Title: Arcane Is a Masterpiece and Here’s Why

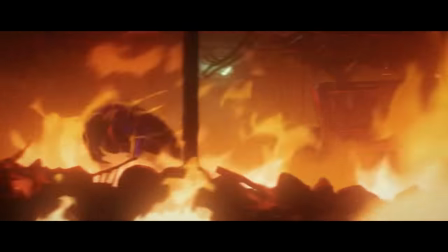And in the end, when he's given the choice between saving Vi and revenge on Silco, He picked Vi holding true to that lesson that he learned on the bridge not hurting what he hates,
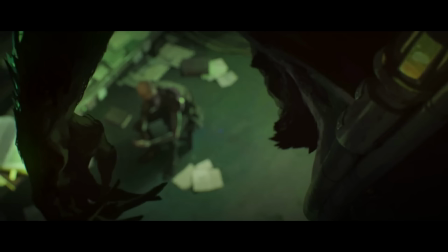but saving what he loves a great death to a great character and I don't want him to come back in season two.
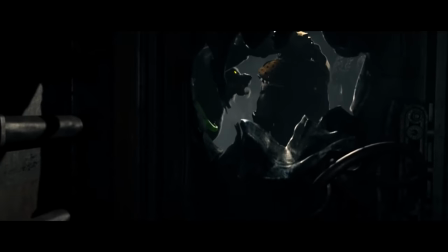Yeah For those who don't know there's a character in League called Warwick.
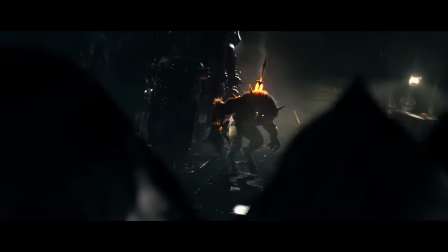He's a cyborg werewolf with a connection to Vi and Jinx Combine that with his nickname being the hound of the underground It's pretty much guaranteed that Vader
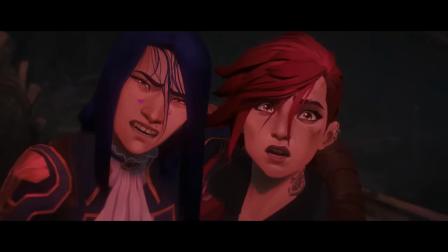is going to come back as Warwick and I really don't want that The death was painful and traumatic for everyone involved and I kind of feel
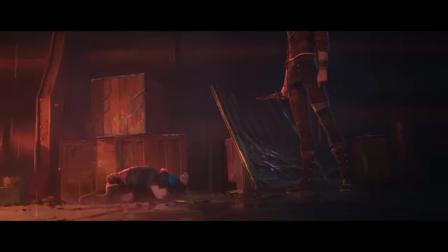like just bringing him back would feel cheap. That like it could be good, but I see it just taking away more than whatever drama that can be gained from digging up his dead corpse.
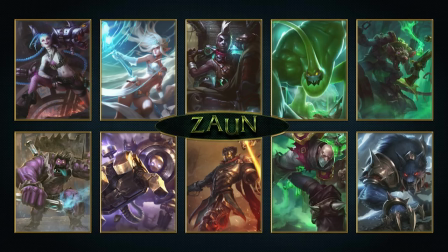Honestly I think he just worked as a Mundo stand-in. This show though wouldn't have worked if they crammed in every champion that is technically connected to these cities.
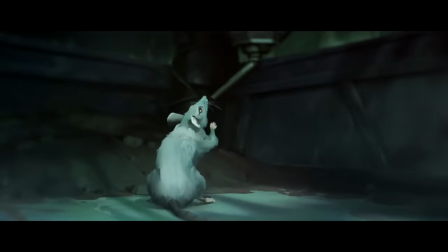Like less is more and having to explain all these characters really wouldn't have done it any favors.
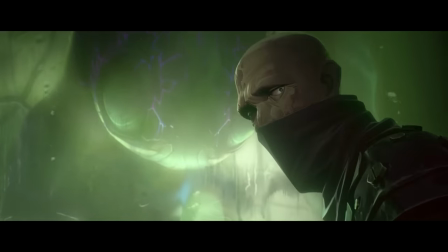Like Singed being here only works because he is kept in the background and when he's relevant.
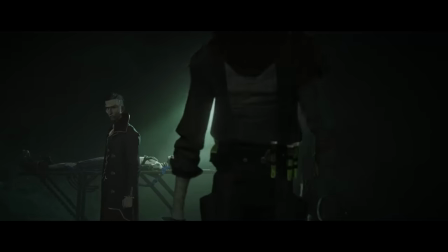That's not the kind of restraint I'm used to seeing media these days, so I would honestly be happy if they just didn't increase the cast too much in season 2, like two or three new characters maybe, but everyone else can stay the same. Another high point of the show was its ability to balance the tale of two cities angle.
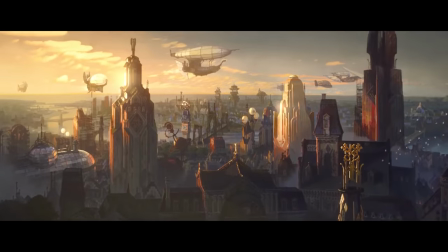Zahn and Piltover are polar opposites that only exist because of each other.
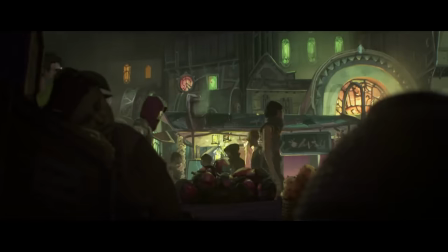Piltover is great because it can exploit Zahn, Zahn is filled with dangerous criminals and drug addicts, because the absence of order made people desperate and willing to do anything to protect themselves.
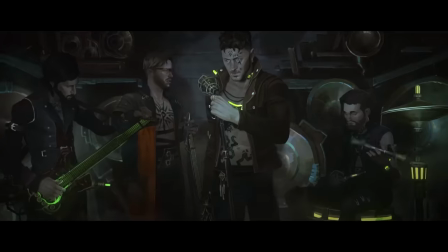Each city has a completely different design and vibe to it, both before and after the time skip.
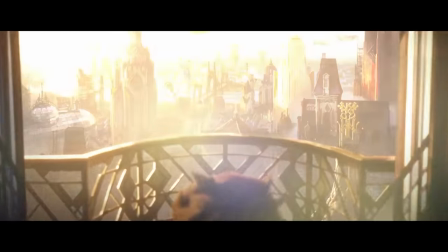Before Hextech, Piltover was still a rich city, but after, it got richer, buildings got taller,
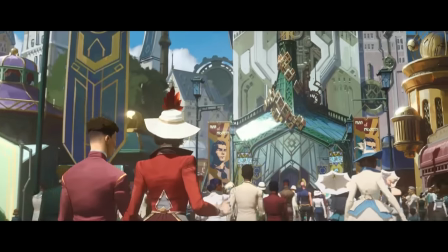all this gleaming arcane tech started appearing everywhere, and you would just feel how much better it is to be in this city.
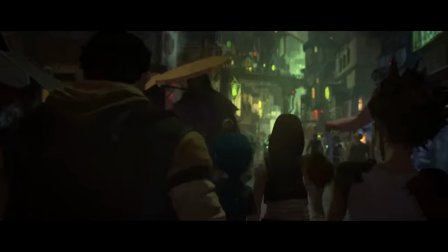In contrast, Zahn, things got worse. Under Vander, things were bad, but the underground still felt solid.
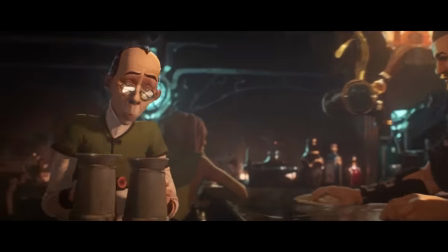You could get that real sense of community beneath it all.
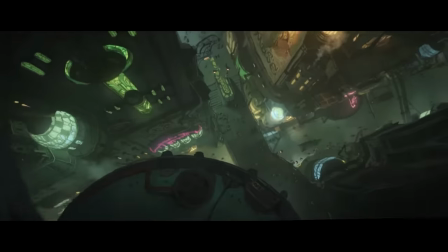With Silco though in charge and the shimmer, the city was more energized, more high-tech advancements, and neon lighting.
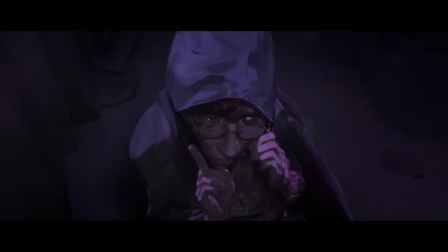You could feel the city running itself ragged, with the camps of drug addicts showing off how unhealthy this city really is.
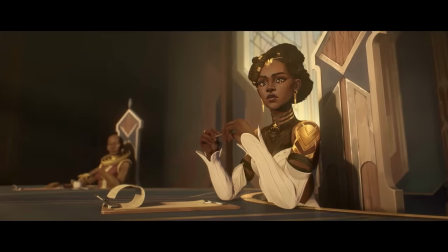The push and pull between both cities' leaders feels like it's a real-world conflict, i.e. it's complicated, and the anticipation of violence makes violence inevitable.
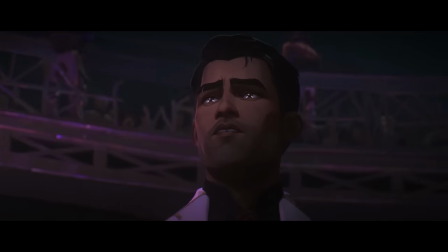But like always, it's always about people trying to do what they think is best.
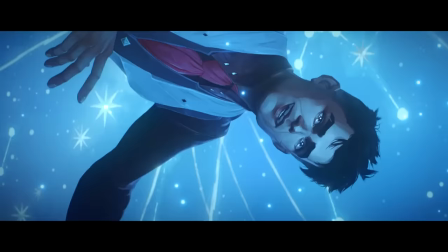In Piltover, we follow Jace, Victor, and Mel as a struggle with the discovery of Hextech and how to best utilize it, and Mel was honestly the standout to me.
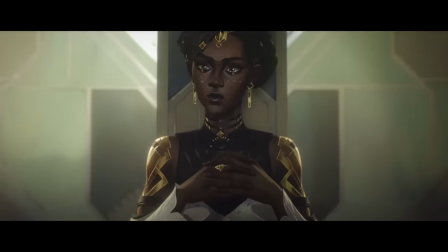She comes off as this ambitious, conniving politician, who you totally expect to be the one to take things too far, while our good boy science guys get to keep their hands clean. Instead, Mel turned out to be one of the more interesting characters in the show, a diplomat in all things, who aspires to wealth and power, but still cares for those she's close to.
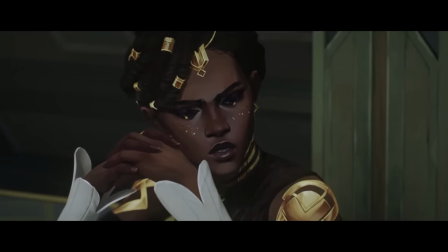We get to see that she truly wants what's best for the city, but rather than being a straight good guy, she gets to act as both an inspiration and a corrupting influence on Jace,
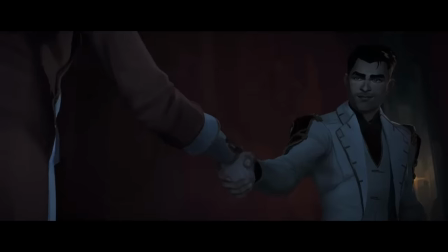pushing him to loosen his morals to get things done, and pushing him to take on more and more power, which is fine at the start.
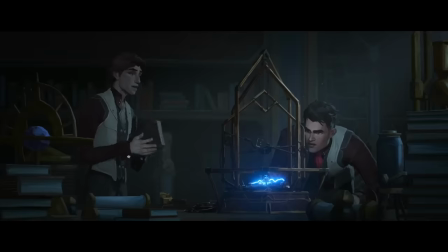Her telling him to continue with his Hextech research is what allows them to advance the city in the first place.
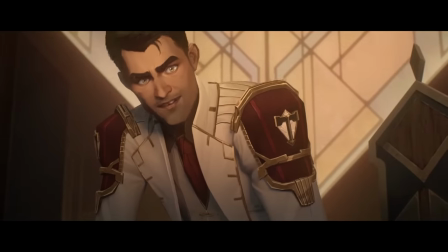Later on, when she's trying to guide him on how to be in the council, actually causes trouble, as we see him try and tighten his grip on the city,
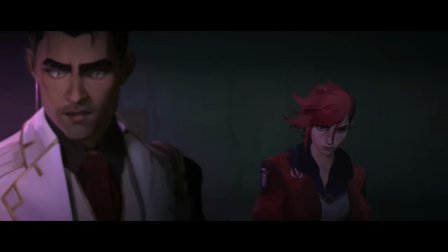nearly becoming a dictator, culminating with him accidentally murdering a child. Mel wasn't the evil advisor who pushed him into this. She just wanted to help him get from A to B, only for him to take that lesson and jump all the way to X. Then her mom shows up to stir up shit and bang Twinks.
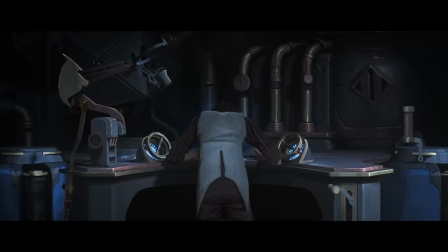And when we're not watching this descent into corruption, we're watching Victor going to extreme lengths to secure his legacy.
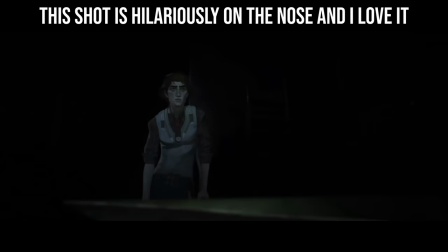My initial read on Victor was that he was going to be the resentful partner to Jace, who'd snap as he realized Jace was getting all the credit and attention.
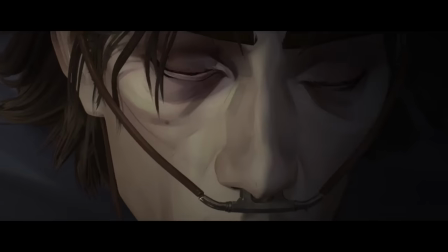And that's so played out. Instead, we watched a dying man struggle with his own mortality, with his transition into being a cyborg,
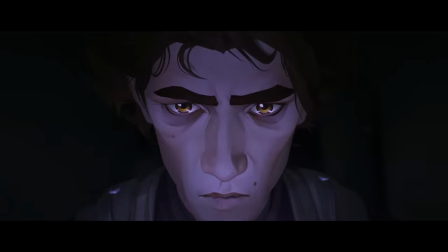being born out of a genuine desire to help people, only for him to fall to the temptation of fixing himself all at once,
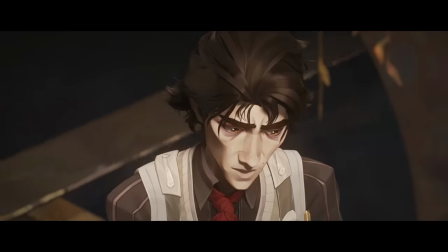causing him to kill his assistant, and nearly taking his own life before Jace returns the favor from all those years ago.
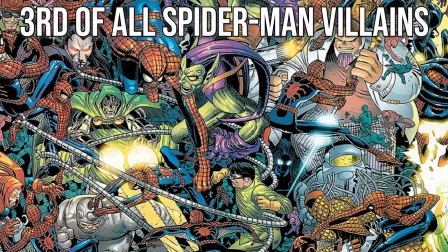And that's just so perfect. Victor is so divorced from your typical petty overreaction you see in so many science villains.